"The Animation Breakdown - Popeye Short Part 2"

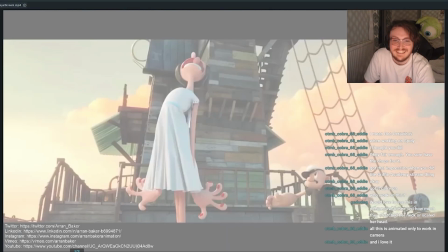This is awesome. So the tongue's sticking out here, then you've got the nose. I love this change in the spine. See how much they've really pushed that shape and that feeds through the feet as well.
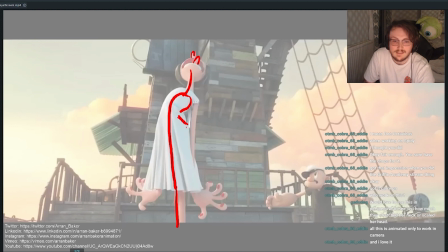But there'll probably be like a little bit of hip in this section and then it will just feed through on the other side. So we're still getting that simple and complex and
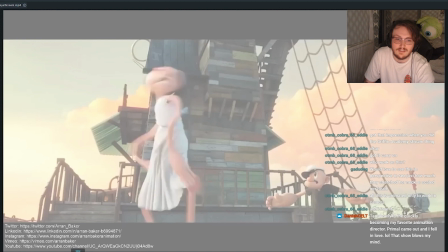then you've got this crazy shift in the spine they are literally going for feeling here rather than like seeing it you're definitely not supposed to see these shapes so
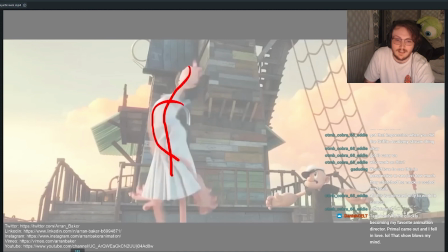the arms coming like round here now and
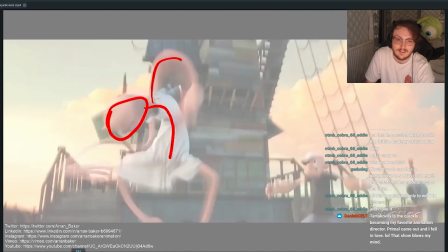then it's noodling back round on itself and then come up they've
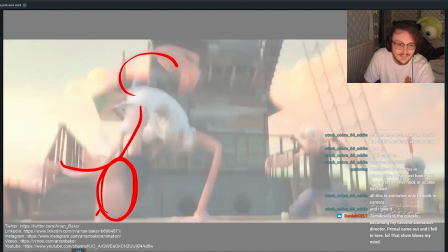got a hand here the heads like squashed right down here now I'd love to send these playblasts and
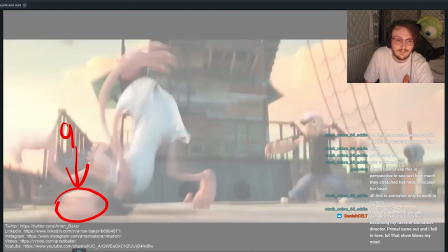then this is made a squash frame here so this is the contact and
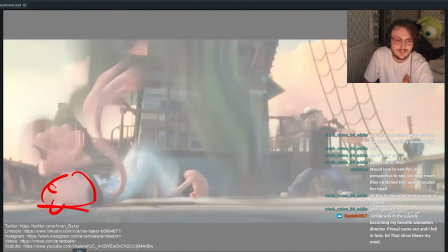then it bounces back up again and her tongue sticking out still which is awesome I've got to add it but this
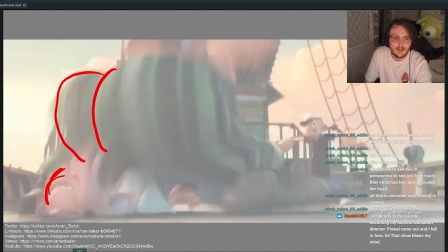is the breakdown of his butt and
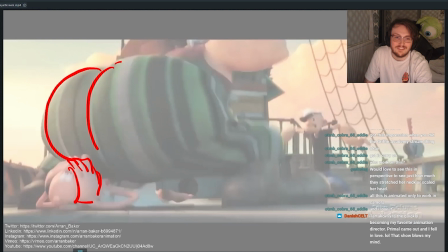then can you see how it then has the art the overshoot and the follow-through and as you can see so the spine is doing this arc now and then it straightens up.
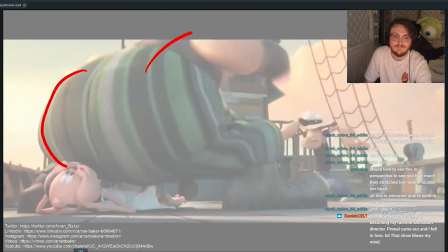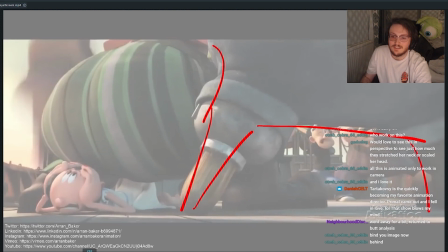I also like that as this character comes down you still got a really nice staging of Popeye and his reaction in like the center of frame.
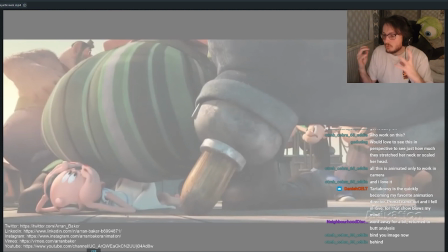If you got texture you always want to have big shapes to track.
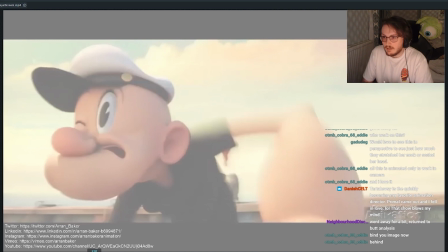I did this a lot in TV animation where we had some characters who would have like really big feet. If you want to do something crazy in a breakdown you can use that shape as something for the eye to track inside the motion.
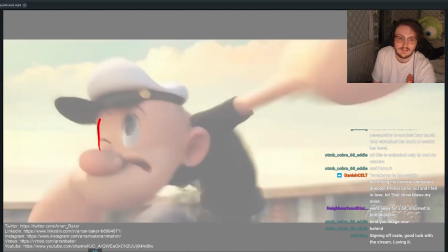Can you see throughout all this texture how you're following the head? So the head is this really large shape in space in the camera space and they're using that
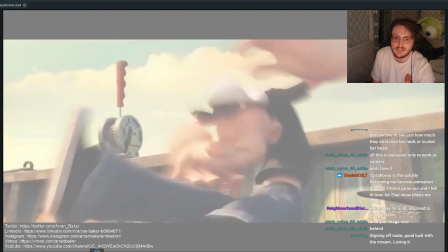shape as something for your eye to follow throughout this entire crazy movement.
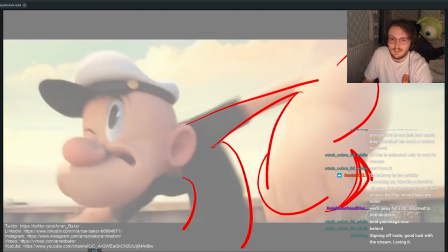And then you've got a nice overshoot on the hand as it comes up before it comes back down again.
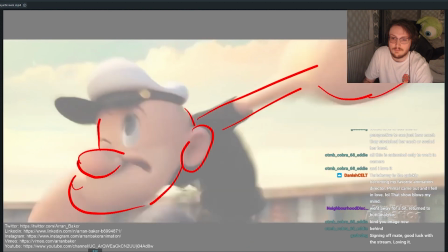You've got one frame to have a follow through on the forearm.
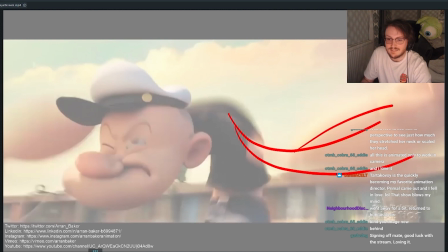Then you've got these really nice overlapping actions again.
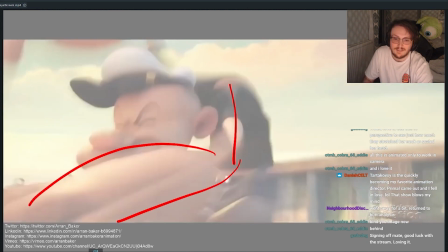So there's one frame to ease out and then it swings back around so that you can see how much space they've tracked in that time over
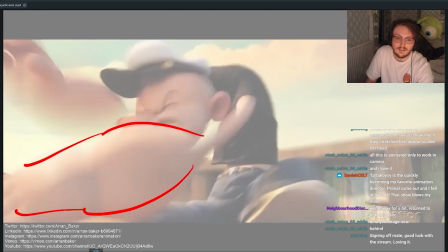that one frame. and then they cushion again on the other side so this is what I was saying before is you need to have an ease in and out if you're going to have a really large spacing you need enough time in the second in the second pose to read it otherwise you just won't see
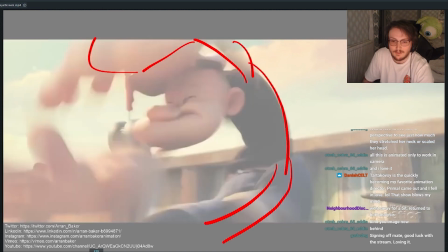anything and it'll just feel like mess and you can see how like everything creates a nice c-shape so like the leg here is kind of pose so that it comes round with the spine so you get this really cool action and
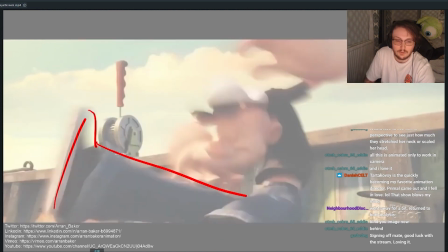then there's like a nice hang overshoot also there's a nice arc in this on the foot as well
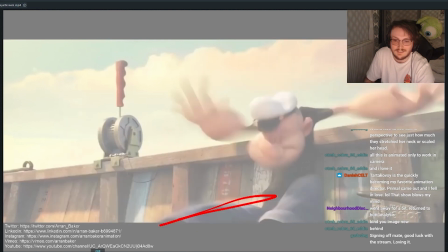before it comes back down again and
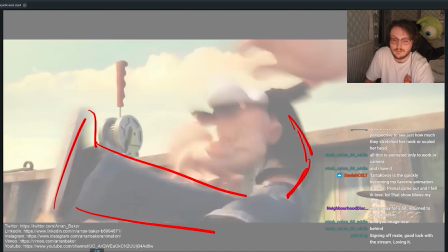you can see how they've made contact here with the middle of the spine and then the rest of the body catches up so at the moment the neck is dragging with the head and then everything catches up into the middle and you can see at this
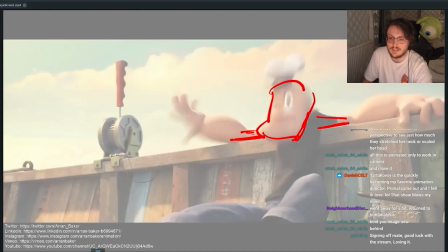point the upper arms have made contact already and then the forearm is dragging and then that's when it catches up so you're getting some overlap in the arm.